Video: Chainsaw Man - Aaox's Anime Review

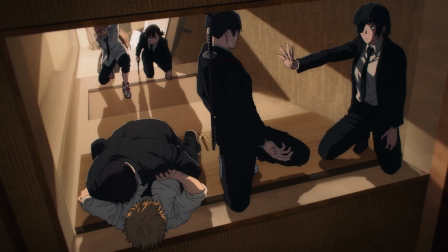Kensuke Ushio's score for Chainsaw Man has a few very notable standouts,
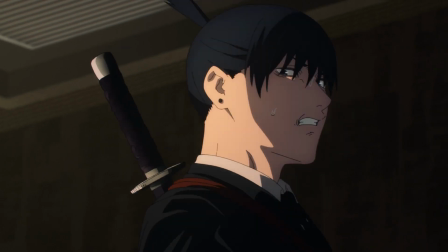one in particular entitled Sweet Dreams is tremendously emotive and contributes a shockingly poignant tone to the scenes in which it's used,
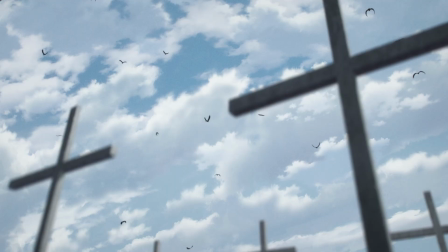which means it directs the way scenes feel in ways that they have more gravitas. Based on his work on a silent voice, perhaps that was to be expected,
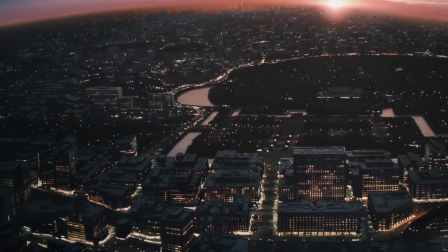but the aforementioned death scene hit far harder by the emotiveness of the voice acting and the score that
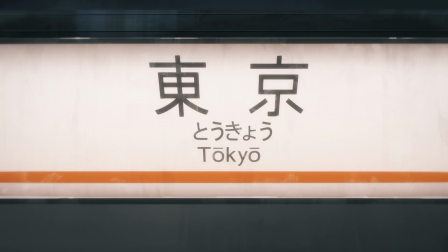punctuated the moment and obviously that's just something that's going to happen when you turn a few panels on a few pages
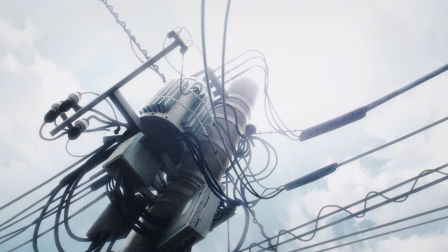into a multiple minutes long sequence of animation it's inevitable it
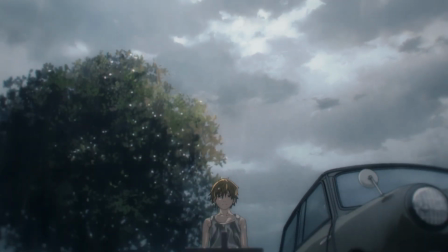highlights the tragic elements that felt more seemingly intentionally dulled in the manga
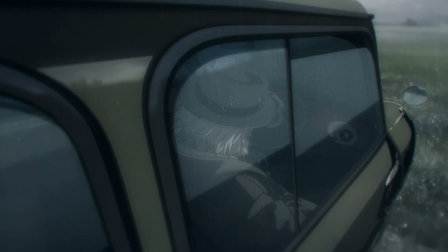and whilst this is perhaps the most subjective hinge i've based a review on to date i
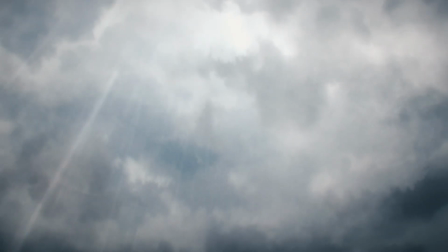do feel like the show somehow hits a forgive me for the obvious absurdity
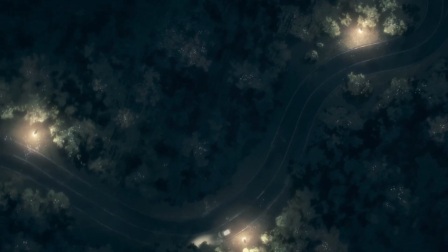grounded tone to it than the manga did, even more so than something like Made in Abyss,
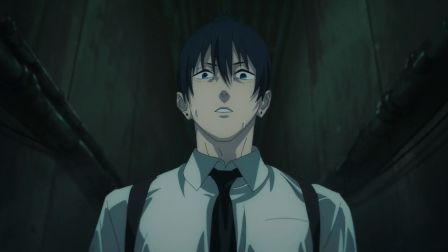although I readily admit that I read the manga for Made in Abyss after watching the show so that's a very biased example.
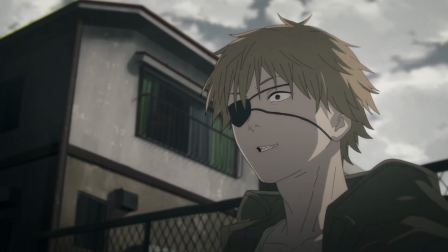In the manga the goings-on felt absurdly over the top, Denji's mistreatment at the hands of the Yakuza felt darkly comical
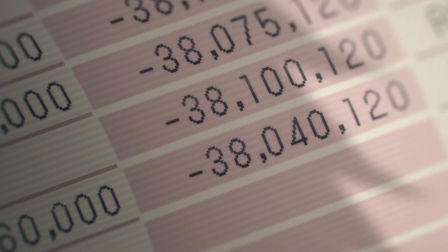almost when he calmly lists off all the organs he's donated to pay for the debts he's accrued.
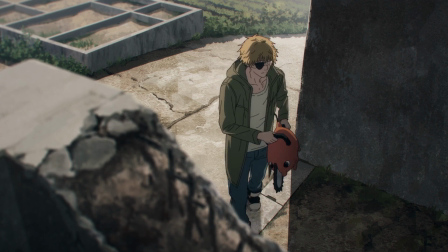It's so absurdly bleak that it struck me as being almost a joke in and of itself.
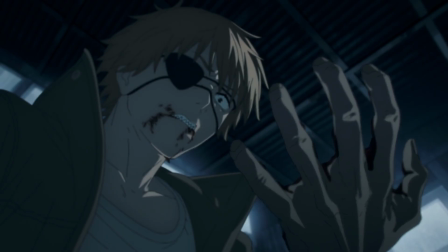The show, however, treats his plight with a lot more gravity, and what once struck me as a joke becomes substantially more tragic and disturbing,
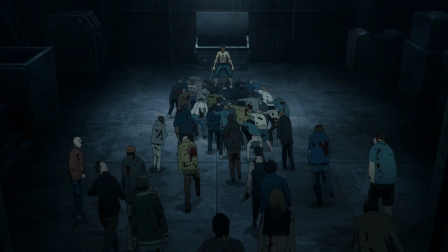but by the same token, the subsequent moment when he becomes Chainsaw Man felt a lot more triumphant and exciting as a result.
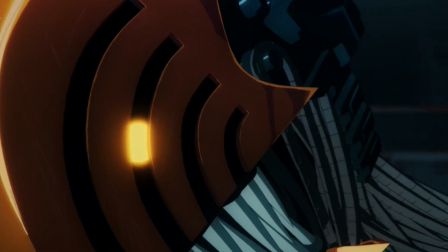But again, these are not bad things, even if the tones are different. The anime stands on its own merits, and then some.
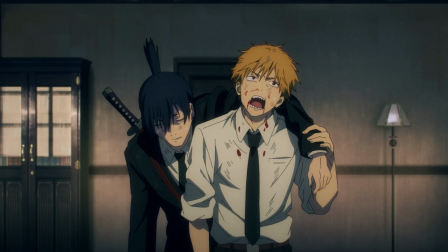As I've said before, it's a very well animated thing.
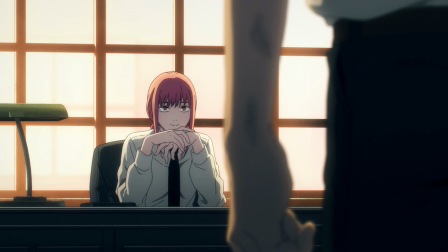I know a lot of people have a knee-jerk response to CG when they see it and that's not entirely unwarranted, it's a cost-saving measure and often times it's very poorly composited into the scene.
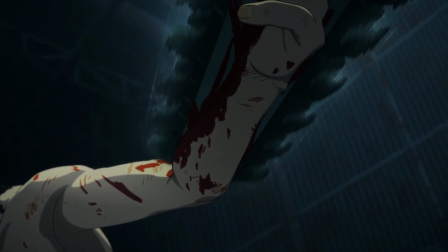I don't think that was the case with much of the CG use in CSM and obviously chainsaws have a lot of moving parts so it's understandable that that decision was made.
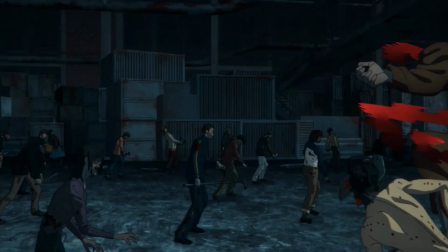It's composited well enough and some of the action scenes that use it are genuinely kinetic and exciting to watch so I would say it's a worthwhile trade-off.
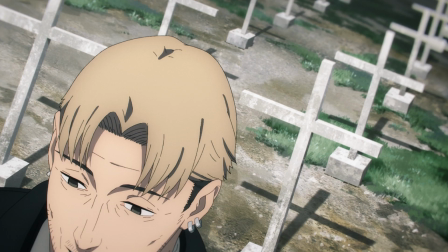Chainsaw Man is a very cynical, almost comically bleak story where life is taken cheaply, suddenly,
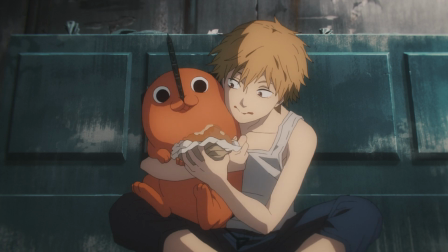and indifferently but there's a genuine emotion beating through the chainsaw where its heart used to be.
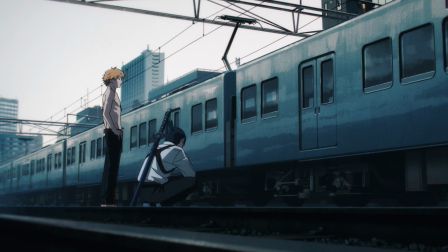I think that's one of the big reasons it took off the way it did ultimately, it is more than the simplistic gore fest send up its title would have you think it is.
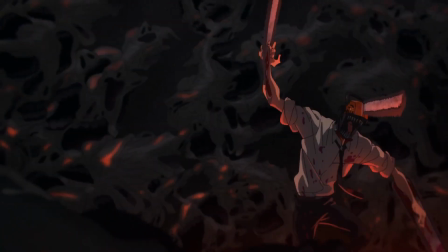It is about a man who chops devils up with chainsaws to touch a boob, yes,
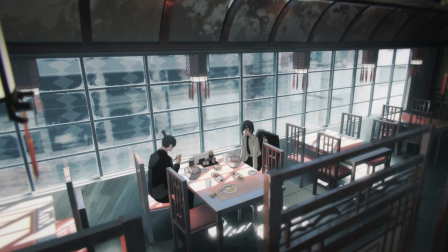but I don't think I'm giving it too much credit to say that the real story is a more surprisingly uplifting affair.
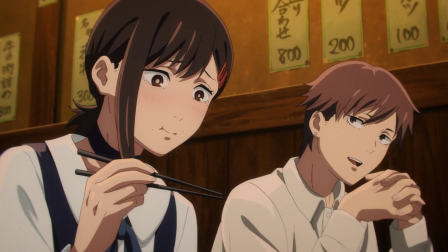It is, as cliche as it sounds,
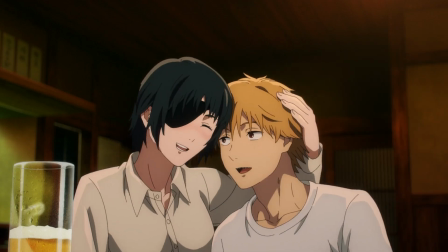about family, but it's also about how deeply flawed people can have a positive impact on each other without even trying, and it's about not taking what you already have for granted,
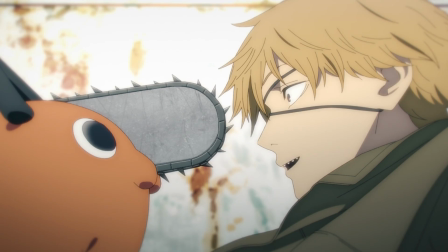a lesson that our characters all too often realise too late,
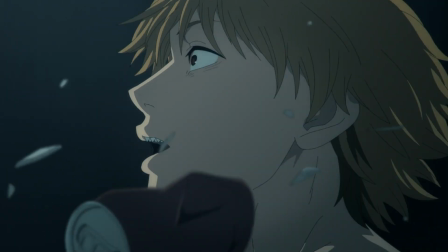hence the innate undercurrent of tragedy this seemingly bombastic high-octane series has just beneath its surface.
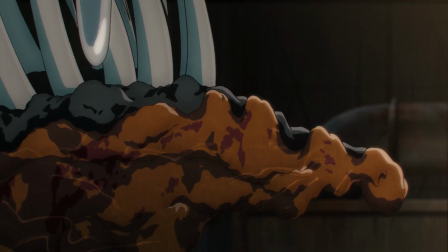Like Gurren Lagann, it's both exactly what it claims to be and it's far, far more emotive than you would suspect going in and that's why I'm ending the review on a note like this you
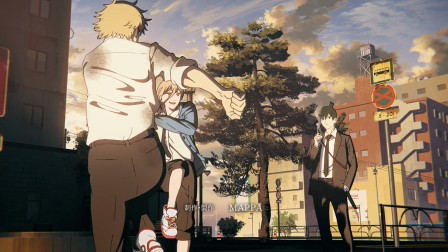see could slap the action music over this for a cool ending stinger but here we are wallowing in
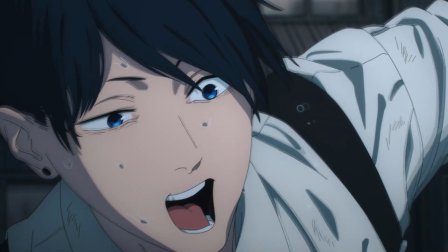melancholy welcome to my channel that is to say I don't dislike the narrative
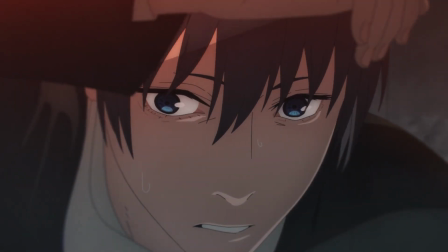being presented with an even marginally more self-serious tone the elements were
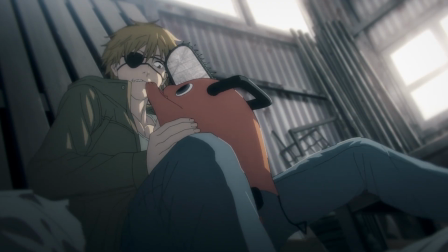always there and I certainly wouldn't think anyone bemoaned Pochi's loss as being
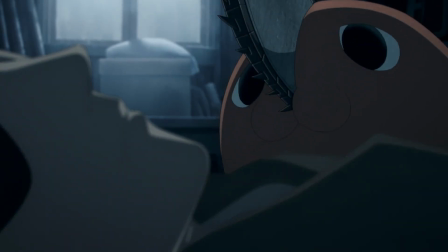more emotive I remarked after watching the first episode that they had nailed not only
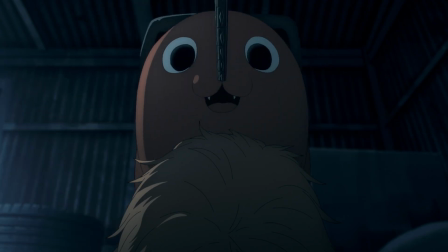the action and intensity of the series but the softer moments as well and that sentiment was very much true for the rest of the run as well.
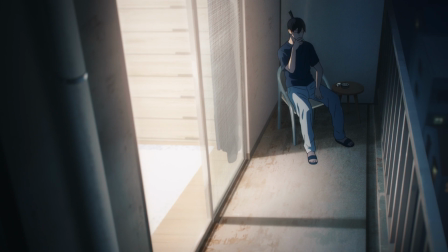We'll see if the contrarian devil has anything to say about me going forwards but I, at the very least am glad to have watched it.